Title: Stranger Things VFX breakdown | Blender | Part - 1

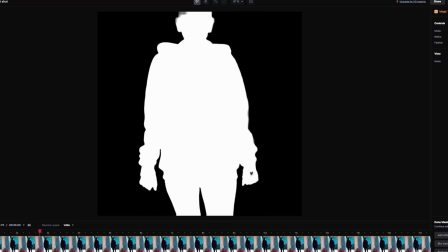[0:30]
hello hello so as i said on my instagram i'll do my stranger things vfx breakdown
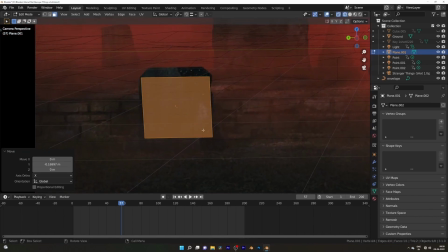[0:36]
after 100 subscribers and we reached 100 subscribers thank you everyone for that
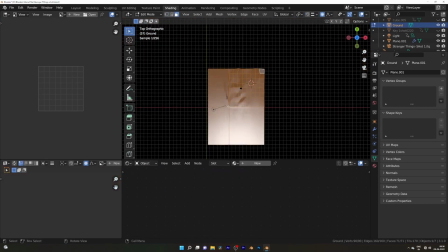[0:41]
and this is part one part two will be coming soon where we model weakness
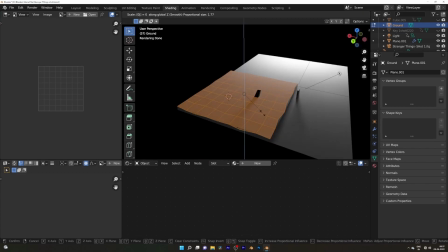[0:47]
palais and let's dive into the vfx breakdown this is shot
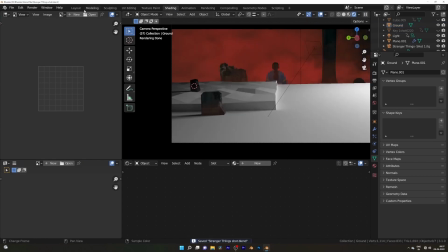[0:53]
one where i first line the camera with f spy by taking one frame of the
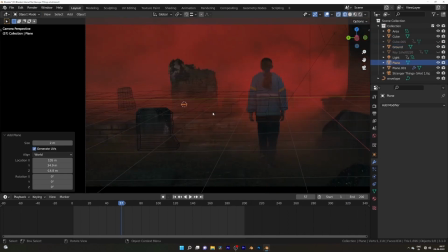[0:57]
footage match the perspective then bring fspy file into blender as everything
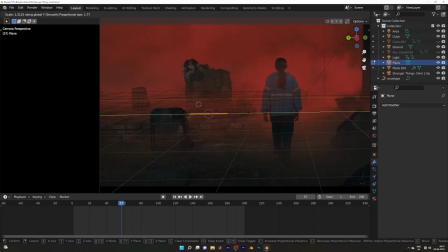[1:02]
lined up i just model stuff by adding same image as background in blender it's so dark so i just model simple geometry to match with the
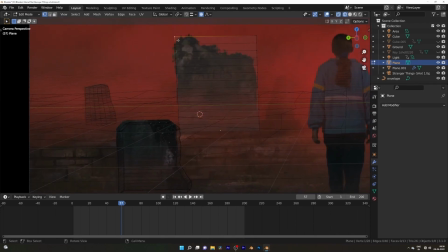[1:11]
rocks and with the proportional editing i added details and also i did some
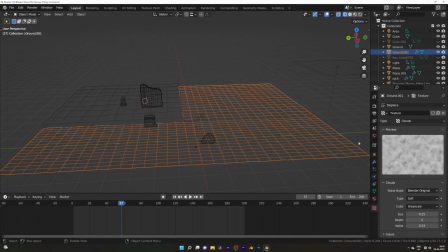[1:17]
extra edge loops for extra details now the ground i use displace modifier to
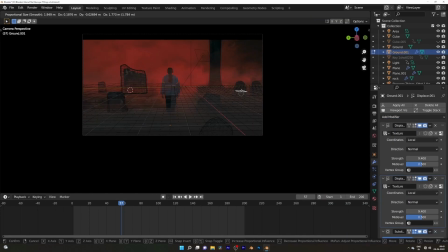[1:22]
make a ground and again did some extra tweaking with proportional editing to match better with the reference and i assign vertex group to this middle row
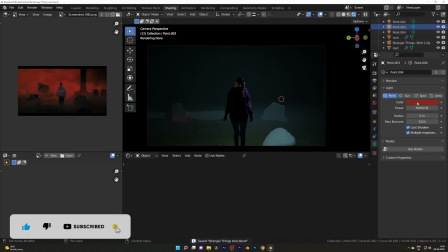[1:33]
so they are not affected by the displace modifier and where she is walking i don't need to make changes
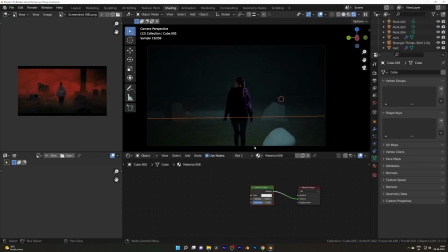[1:40]
on each frame after that i added a cube with a volumetric scatter node plug into the volume for fog and
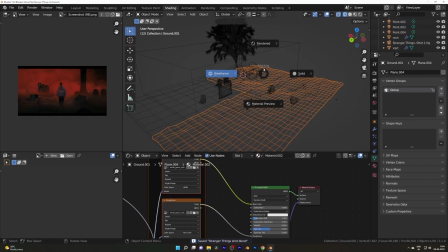[1:50]
red glow in the fog for that i added four point light on different strength and tweaks
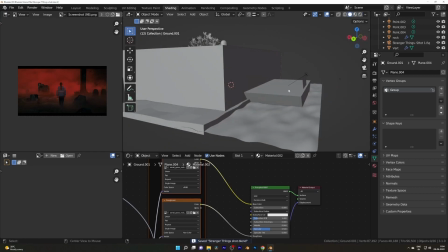[1:56]
the fog with noise texture and color ramp to get the scary foggy look for
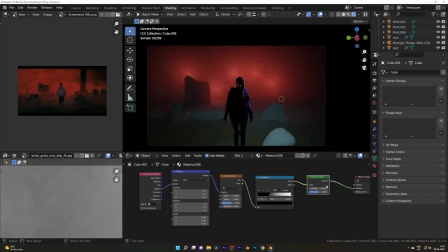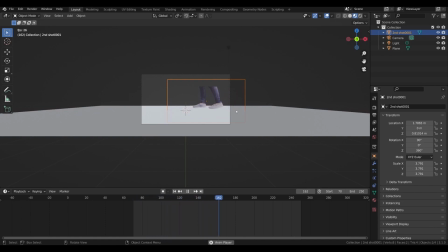[2:10]
this shot i just film legs because it was a close-up shot then as before
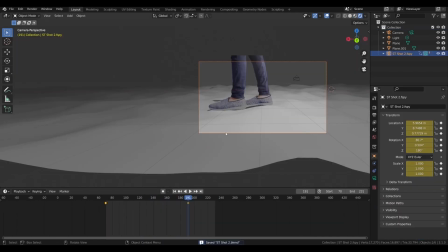[2:16]
i displace the ground with displace modifier and apply it so i can get better idea where the fades are going and i can match the ground with that and I animated the camera and footage moving forward so
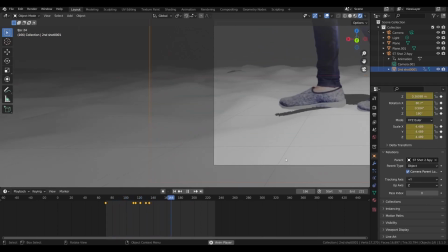[2:32]
nothing looks to fake or cut off of frame and I
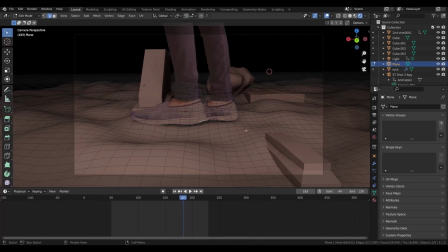[2:37]
edited the ground as she walking so it's look like she's putting her feet on the ground this is the problem I get because of the different perspective and I
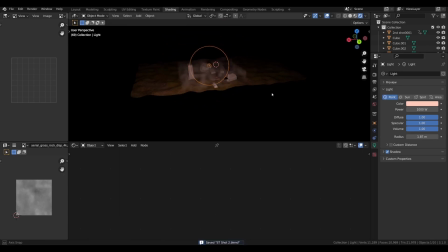[2:50]
don't have enough info to match that then I model the rocks around and added two cube one with less fog in the front and one with the high fog in the back added
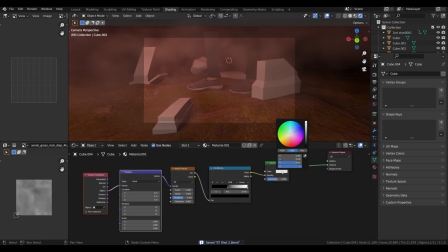[3:05]
some point light and make them glow red so we get that scary look to
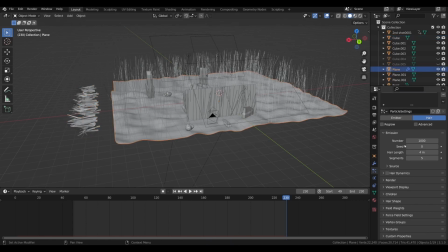[3:12]
give more life to the scene i imported some grass and into the scene and added them into the collection then added hair particle to the ground and in render select those grass collection
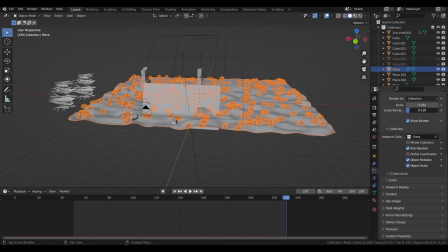[3:25]
we just made and after some tweaking we get some cool grass in our scene
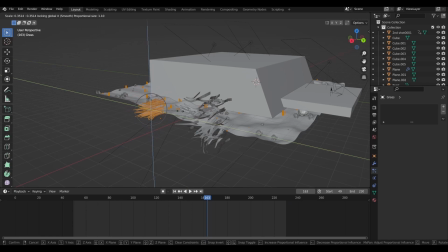[3:30]
they look less randomized so i just randomized them and then
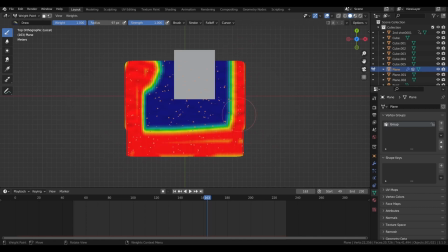[3:35]
texture painted the weight painted the ground so i'll get the grass only in the
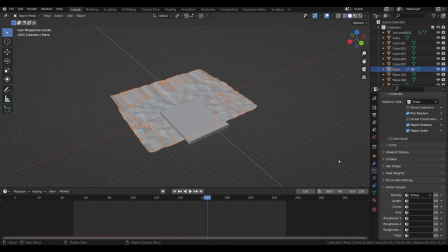[3:41]
visible area and that's it hope you enjoyed the video see you in the next one Bye-bye